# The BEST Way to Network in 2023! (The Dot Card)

I kind of like the really wide angle actually. So I want to try to get back into making videos just for the sake of flexing those creative muscles. So I wanted to start with kind of mock ads, different advertisements and marketing for companies just about products that I'm passionate about. And so my friend Tyler showed me the dot card and he's already been working with them. He's done some things. He has like a TikTok ad for them that I've been shown on my For You page. So I figured I might as well toss my hat in the ring and try to make something for them too because it's a great product. I actually use it. I actually recommend it to people so why not make an ad for something I like you know what I'm saying The dot card is essentially an electronic business card You simply scan it through NFC or there's a QR code on the back and it brings up a nice page with all the information And of course there is no app required. I'm not sponsored by them in any way. They're not paying me So today we're gonna make a little commercial of sorts And I just want to document the process to turn it into a little video but buy a dot card Tell them tell them I sent you tell them Tyler sent no because there's more time there's two tilers send them a picture of me just send them this image and say that's that's why
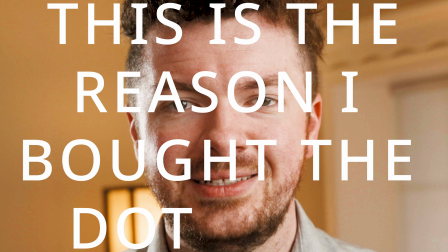[1:02]
this is the reason i bought the dot card let's let's get started also you can't really see it gotta come all the way back here but we are in sweatpants and slippers a filmmaking pro tip all that matters is what's in the frame anything outside of the frame is it doesn't exist basically I want to be comfortable while I film this. I don't like button-ups, so at least with the rest of my body, I can be comfy.
Are you tired of handing out your terribly boring business card?
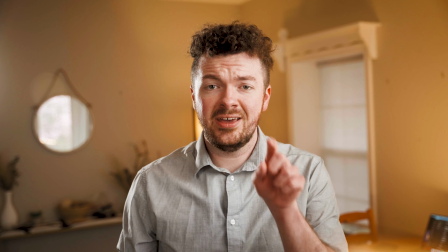[1:32] With the power of the dock card, you can share your information just like that.
So we got the intro and outro done. Now just for the fun middle bits. I don't want to break the setup down. It's so nice. I actually look really nice. I'm a very cute boy. I'm a very cute boy right now. Let me do one where I rip up my card just to have that. That was my best business card. It's gone. It's gone forever. What will, what will I do now?
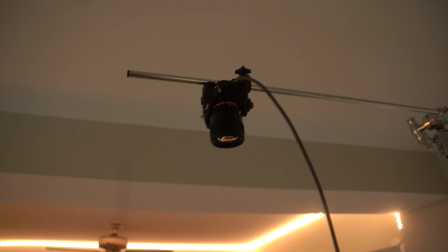[1:57]
Hey, Isaac. So I'm going to mess with the lighting a bit. I'm just doing kind of a test here, but we got the light shining.
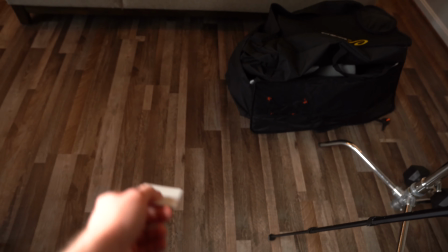[2:03]
So I want to have a top down shot of holding out the dot card and someone tapping their phone to it, but it's going to kind of cut between different locations.
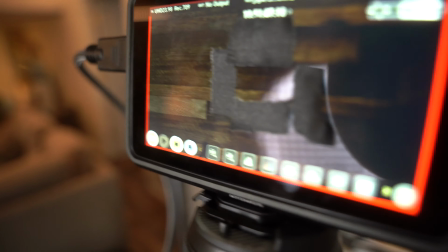[2:11]
So we have a shot here. I also have tape. I need the card to be in the same place.
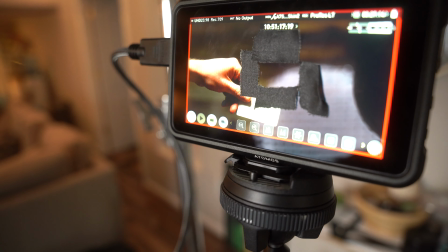[2:15]
So I use this tape on the screen to help me kind of line it up so if you look at the actual shot this
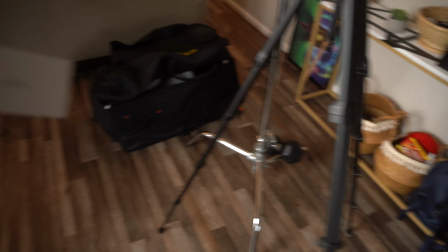[2:23]
is more or less what it will look like and then we're just going to move this entire setup to a couple different locations and that should make our nice
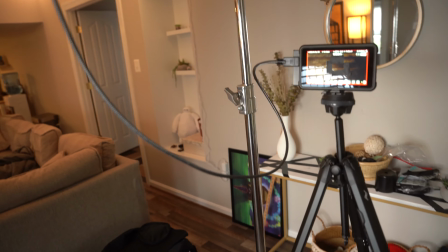[2:30]
match cut sequence.
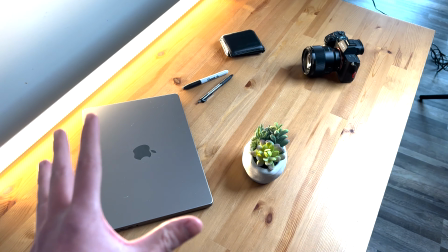[2:33]
Decoration adds a lot to a video just adding some some random objects to decorate the scene even though it's not like I would ever have these arrangement
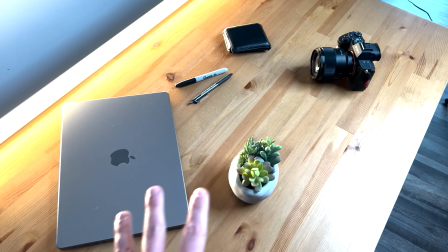[2:41]
of objects just like this on this table at least the shot itself kind of looks nice we're gonna kind of do a wipe swipe with my
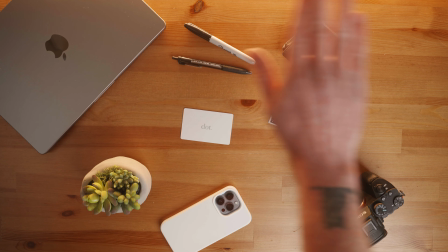[2:49]
hand I'm gonna swap out the cards here and I'll just kind of mask my hand I'll mask the shot so you know I'll
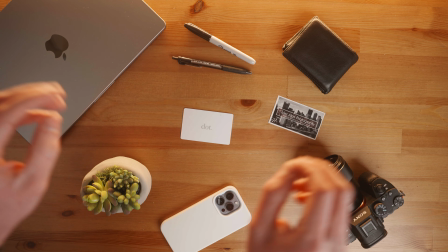[2:58]
swipe past and the card will magically change it's magic sleight of hand I'm a magician all right so this is essentially gonna be the only complicated shot the only one
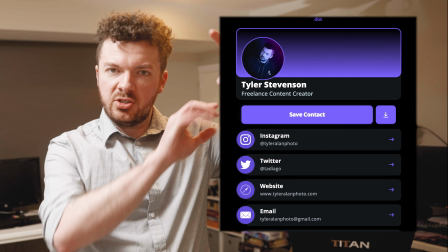[3:07]
that's gonna require some effects on your dot profile there's your profile picture it's in a circle I wanted to instead of have a picture have me and you know be in the profile picture able to move and like interact with the page i want to reach down and hit the button that's on
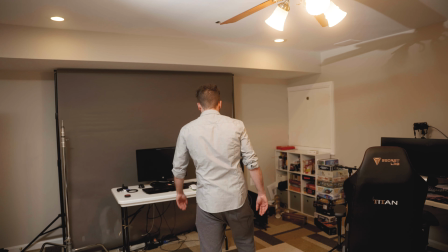[3:22]
the page so i need to kind of set up the green screen so i can do that hold i need the other light in here too all
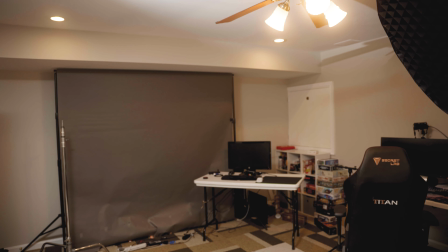[3:30]
right easy okay all right so now
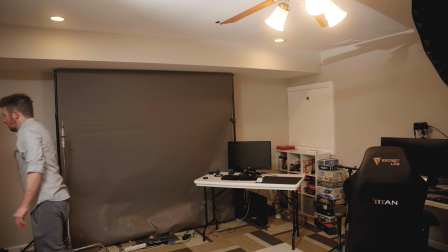[3:35]
the only other thing i need to worry about i don't actually have like a way to hold up the green screen also I also hope there's no spiders on it. There was spiders on it last time. Are there spiders?
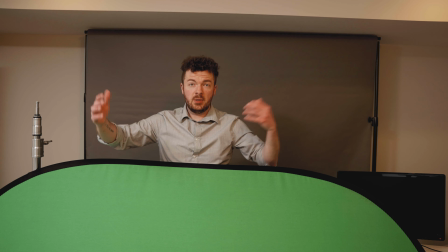[3:46]
There we go. There we go. Pop on this light here.
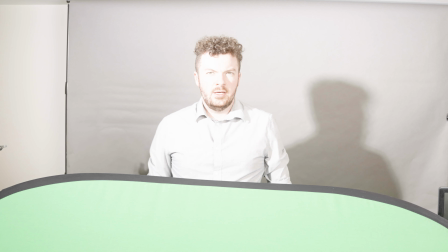[3:51]
Crank it all the way up. Duck art, it's real. I gotta turn down the exposure.
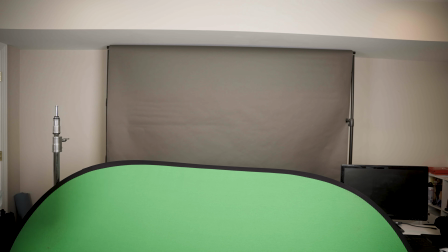[3:57]
Okay, we got the lighting almost set up. We're gonna add this tube light. Cause my background in the pictures and stuff is purple.
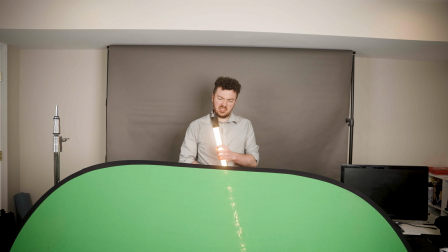[4:03]
Cause also there's shadow back here. So I'm gonna try to light this up with purple and see how that goes.
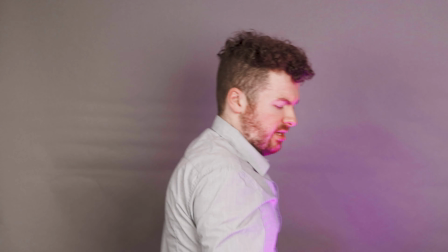[4:08]
that doesn't really do anything actually i don't know all right we got one more tube this will be fine
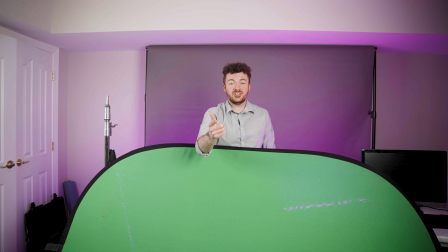[4:16]
this will be fine everything's fine a fully customizable page full of the information you want to share and with the simple tap of a button okay
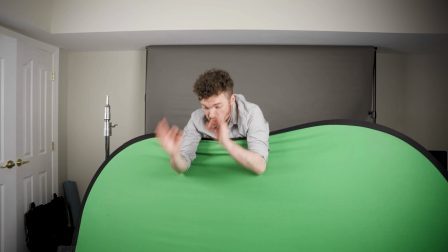[4:29]
that's got to be good enough right that's got to be good enough he literally hit the gritty with the green screen ready for the sick transition So again,
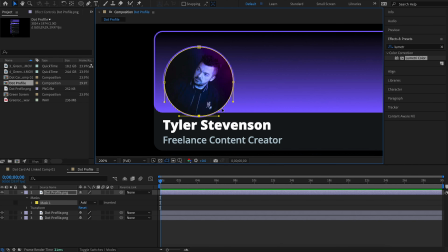[4:38]
my plan was to cut me out and put me onto the dot profile so that I could interact with it.
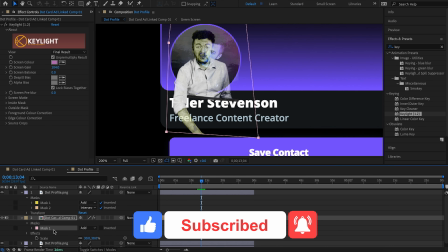[4:43]
So we started by just trying to mask out the circle so I could place myself within it. Then I tried to key out the gray behind me, but that wasn't really working.
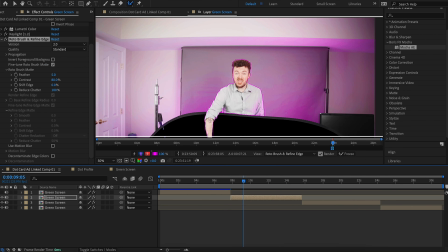[4:51]
As you can see, I look like the Hulk. So instead we decided that we're just going to go ahead and rotoscope out my whole body. Thankfully, the built-in rotobrush in After Effects does this flawlessly. And after a few minutes of waiting, it just cut me out perfectly.
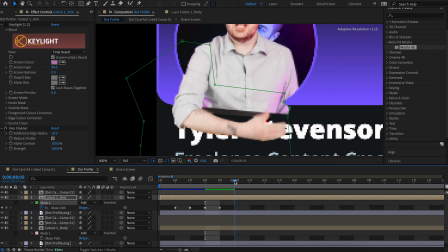[5:05]
So we could then move on to actually creating the scene we wanted.
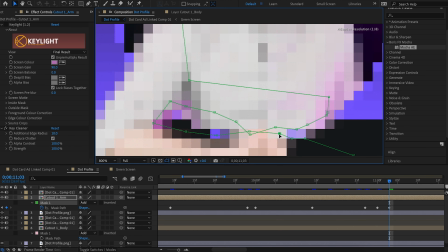[5:09]
Unfortunately, in order to get my hand to be its own independent thing and interact below, I had to cut it out frame by frame.
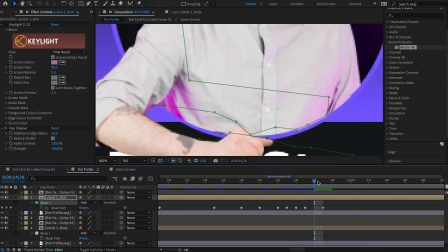[5:15]
That way my body was within the circle, but my arm could still be in front of the circle and interact with the profile below.
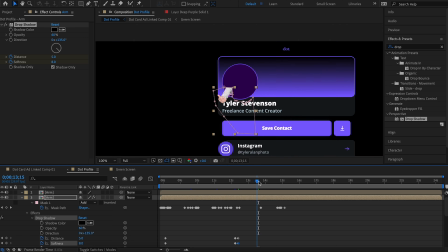[5:22]
So as you can see, now my arm is all by itself. I added a little drop shadow to make it seem like it's actually over the profile.
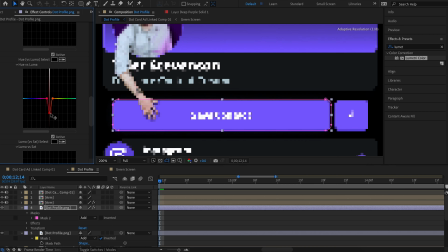[5:29]
I did a little color correction to make me feel like I was part of the profile.
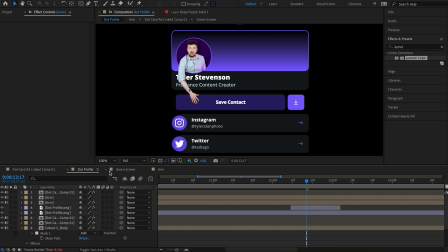[5:32]
And then the final step was just to darken the save contact button once my hand came into contact with it to look as if I actually hit the button myself.
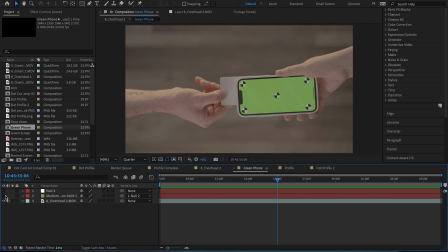[5:40]
So then for the final top down shot that I filmed I actually had a tracking image up on my phone so that way I could track the scene and just put whatever I wanted onto the phone.
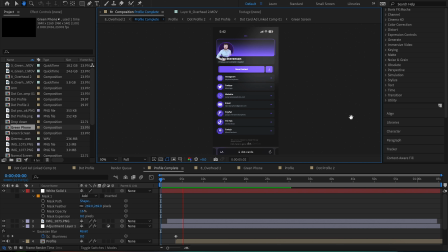[5:49]
In this case it's the scene we just made with me in the dot profile and that way if I needed to adjust something rather than filming the
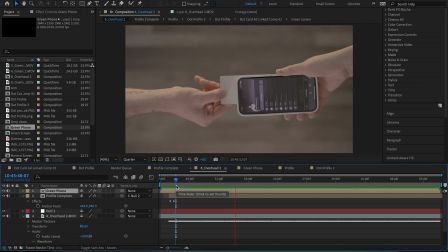[5:55]
top down scene again I can just adjust the profile and it'll automatically update on my final scene with it on the phone. That's pretty much the whole thing we slapped it all together threw in a a couple sound effects, a background track, and this is the final results.
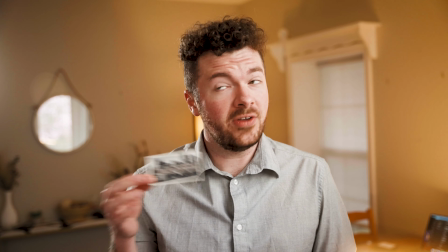[6:08] Are you tired of handing out your terribly boring business card to someone knowing full well they'll end up lost and forgotten the second they get back to the office?
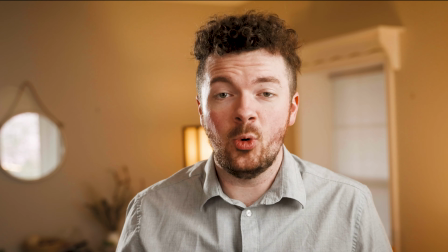[6:15] You want something that will make you stand out, something that will make you memorable, because let's face it, we know your personality's not gonna be enough.
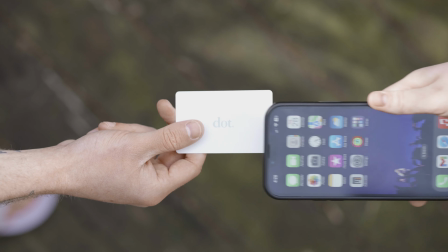[6:21] This is the Dock Card, the only business card you will ever need. No matter where you are, with just a single tap, all of your information appears right on their device.
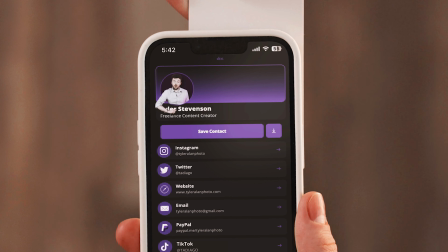[6:29] A completely customizable page full of the information you want to share.
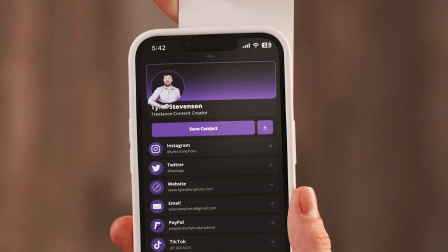[6:33] Or with a simple tap of a button they could save all of your information right to their phone with the dot card You can share your information just like that Dot the future of networking
So I'm incredibly happy with the final result hopefully you guys like it as well Hopefully dot likes it. Maybe they'll actually see it. Who knows? I also want to try to recreate certain things from music videos and movies I've seen and of course continue to make ads for products I enjoy but if you guys have any suggestions for things you want to see or maybe some products you want me to make an ad for let me know. After all, this is all about just flexing my creative muscles. So anything you guys throw at me, I would really appreciate. I'm just trying to make stuff for the sake of making things to keep on upping the portfolio and just having fun and trying new things. So any suggestion, any feedback is very much appreciated. Hopefully you guys liked this little breakdown of how things were made. I do plan to keep that up with anything I make in the future because sharing the knowledge is always helpful. So maybe this will inspire you or maybe you learned a thing or two, who knows. But again, thank you for watching and I will see you guys next time.